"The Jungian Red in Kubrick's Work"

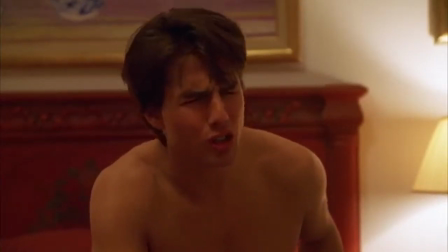meanwhile bill himself lies to alice during the argument the
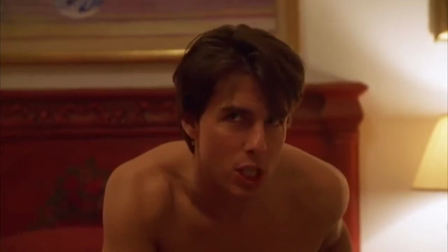central conflict of the film is now set later in the film bill
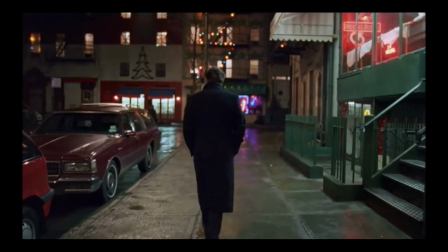is walking down the street lost and jealous blue thoughts of alice and the
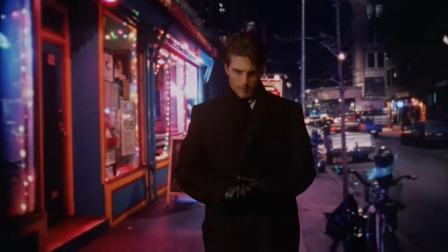sailor we follow a tracking shot of bill as he's bombarded with blue and red
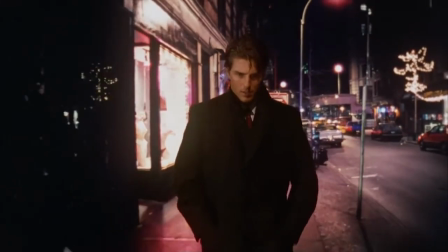both canceling each other out he's conflicted note that bill walks by a bright blue door
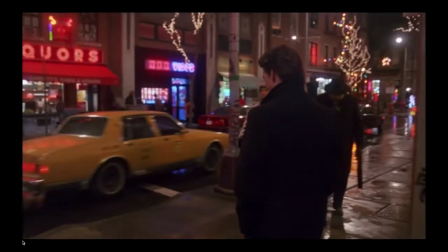while waiting to cross the street a neon sign in the background reads xxx video
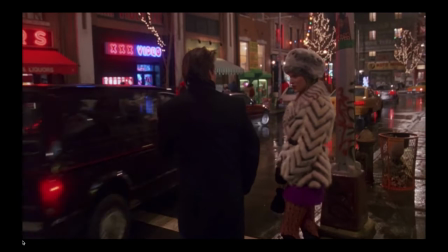the exact moment bill's head is directly under the red xxx a prostitute named domino approaches him.
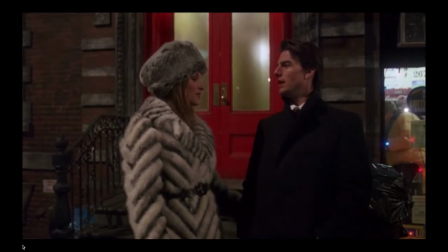She flirts with him until they stand in front of her apartment building, which is of course adorned with a big bright red door.
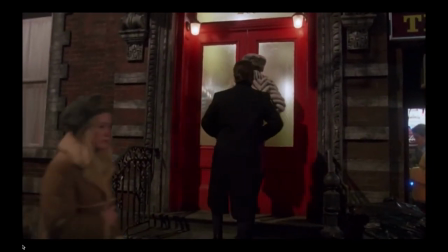He goes in with her as he's tempted by his lust. In the apartment, Bill and Domino begin to kiss.
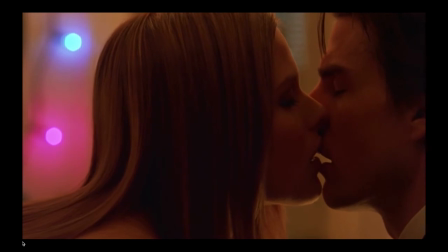Their profiles fill the frame with the exception of two little Christmas lights, one red and one blue.
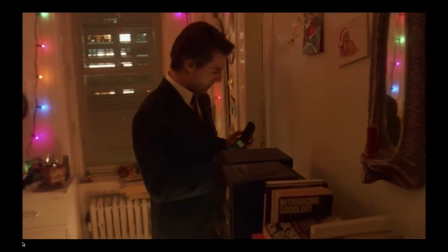The kissing is interrupted by Alice calling bill's cell phone wondering when he's going to come home her cutaway shot is bathed in blue
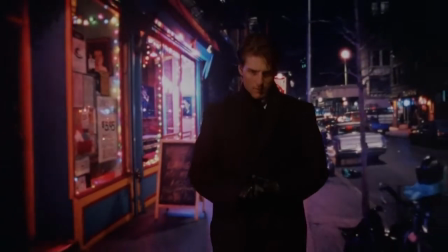bill ends the encounter and leaves the relationship between red and blue in this example
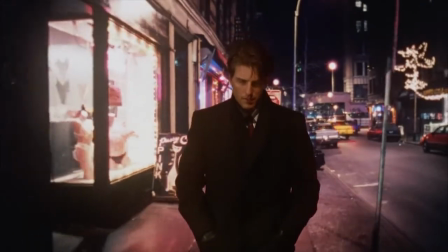is clear they're positioned according to bill's state of mind when bill is tempted into giving
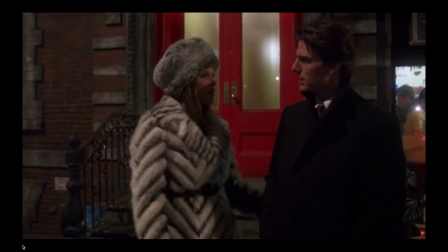into his shadow red is present in the frame when he is conflicted
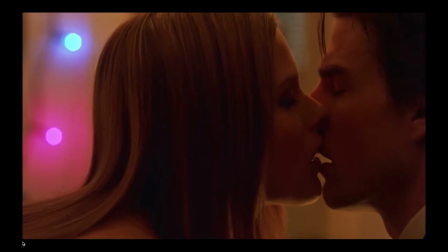blue dances alongside it in a visual struggle over Bill's conscious self.
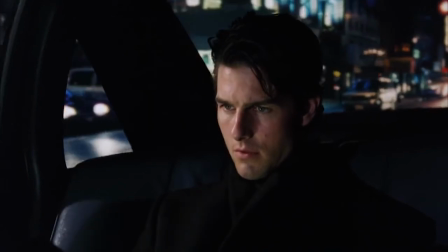Then, as the film progresses, and he becomes more and more intoxicated with living as his unconscious side, Red is ever more present.
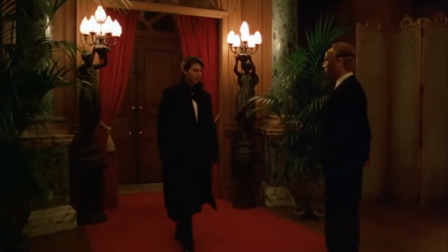We see this at one of the apexes of the film, the secret orgy scene.
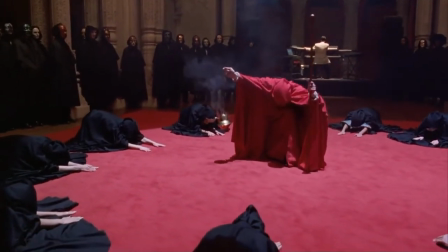Here, Bill's desires are fully embodied by the secret society he curiously infiltrates.
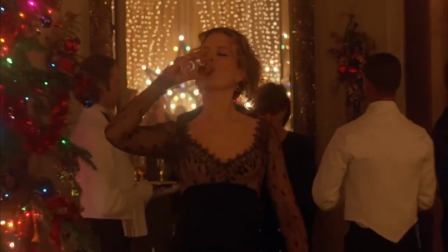After learning of the unfaithful fantasies of his wife after a party at the penthouse of his friend,
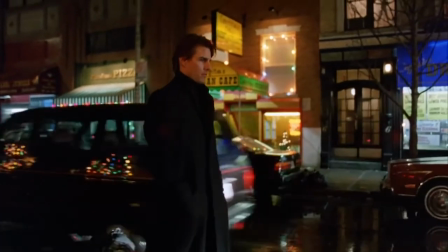he seeks for sexual fulfillment in the streets of New York City and finds out about the secret orgy via another friend.
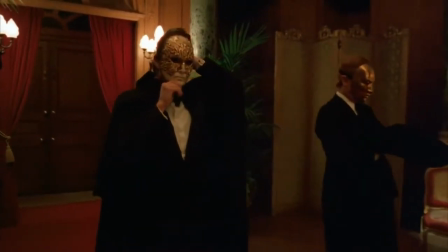He enters the establishment with a mask and finds himself surrounded by other masked people.
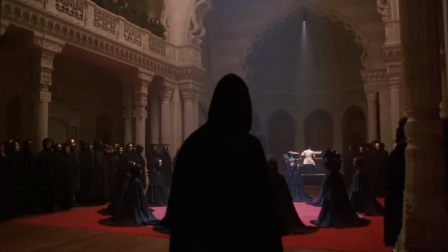This is where Red Cloak, the leader of the cult and presumed antagonist of the story, is introduced.
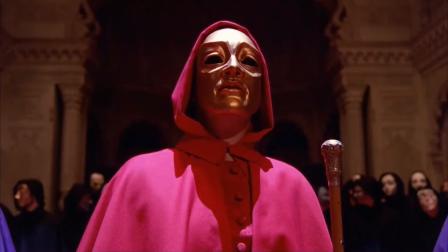We never find out his true identity though. He is an enigmatic and powerful figure who rules over the rest of the cult.
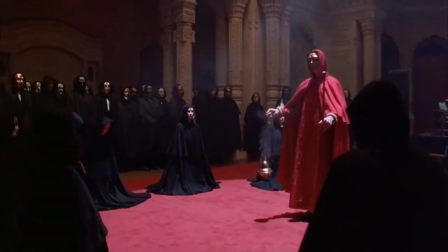If our interpretation of Red is correct, Red Cloak is Bill's fully embodied unconscious shadow self.
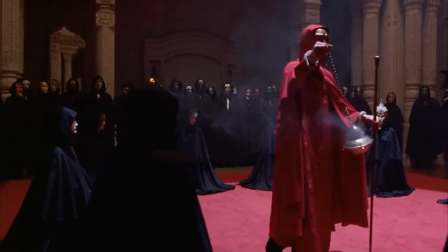The faceless phantom-like being stands in the middle of the red carpeted room, surrounded by other members, yet is the only one wearing red.
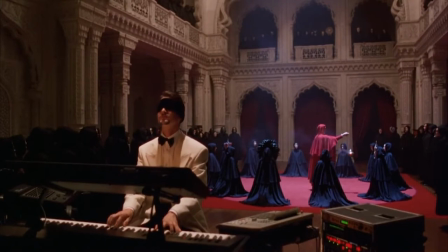His facelessness seals this figure as the shadow,
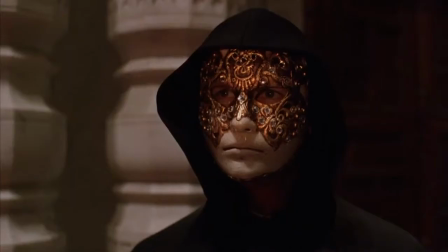an unknown being with an unknown potential that tempts Bill into a lustful fantasy he's been struggling with.
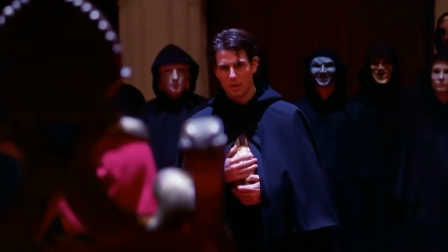While the red cloak eventually banishes Bill from the event, his introduction to the other side pushes Bill into a journey of self-discovery by flirting with
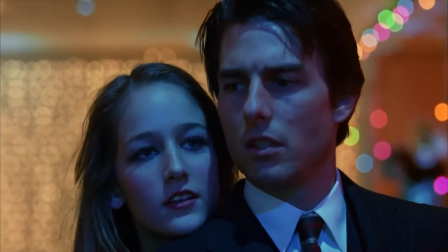temptation the road ahead is marked with accents of red during these key scenes
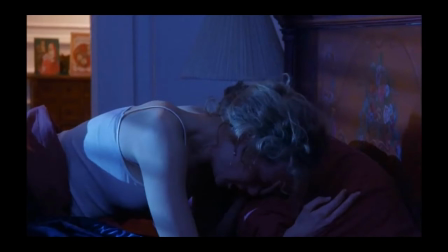reaching the end of the movie bill comes home from his escapades and confesses to alice about what he's done he enters the bedroom where alice is sleeping
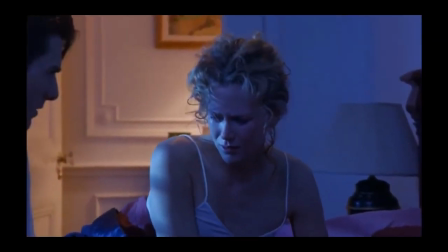and the room is noticeably bathed in blue after his fantasy-like journey he comes back to reality and feels the weighted guilt of betraying his wife
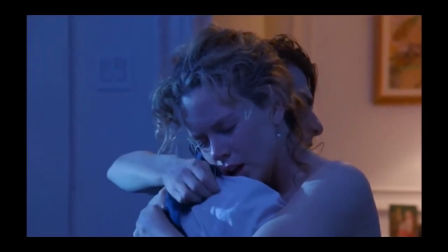breaking down in the process the confession is cathartic in a way that brings them together.
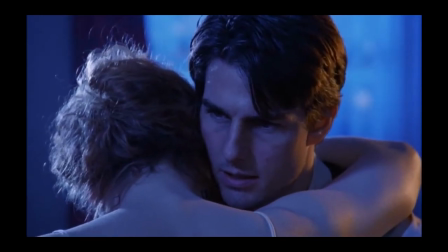Uncertain on how to move on with real life after venturing in Dreamland,
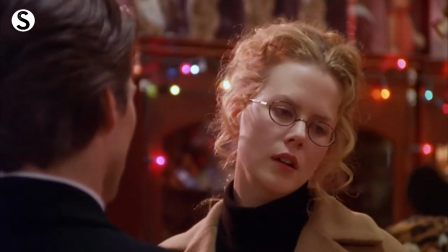Alice expresses that they should be grateful for surviving their fantasies, whether they were real or only imagined.
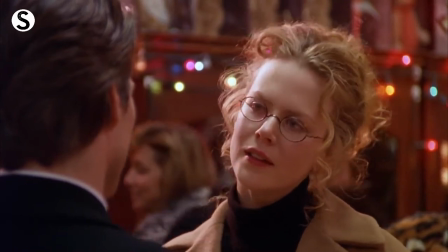Maybe I think we should be grateful.
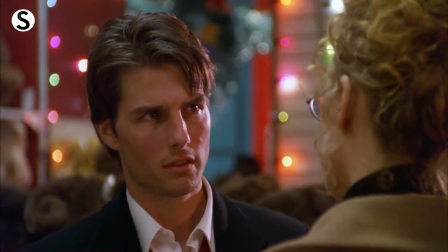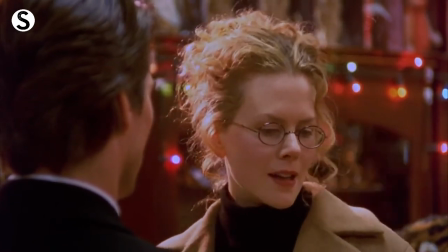Grateful that we've managed to survive through all of our
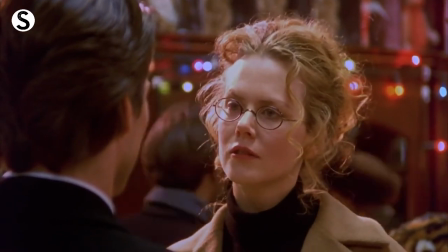adventures. Whether they were real, or only a dream."
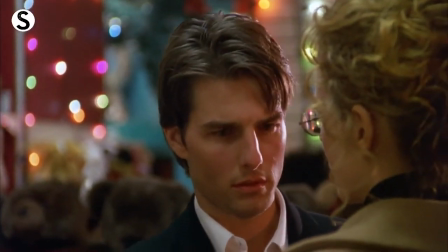Bill points out that no dream is ever just a dream.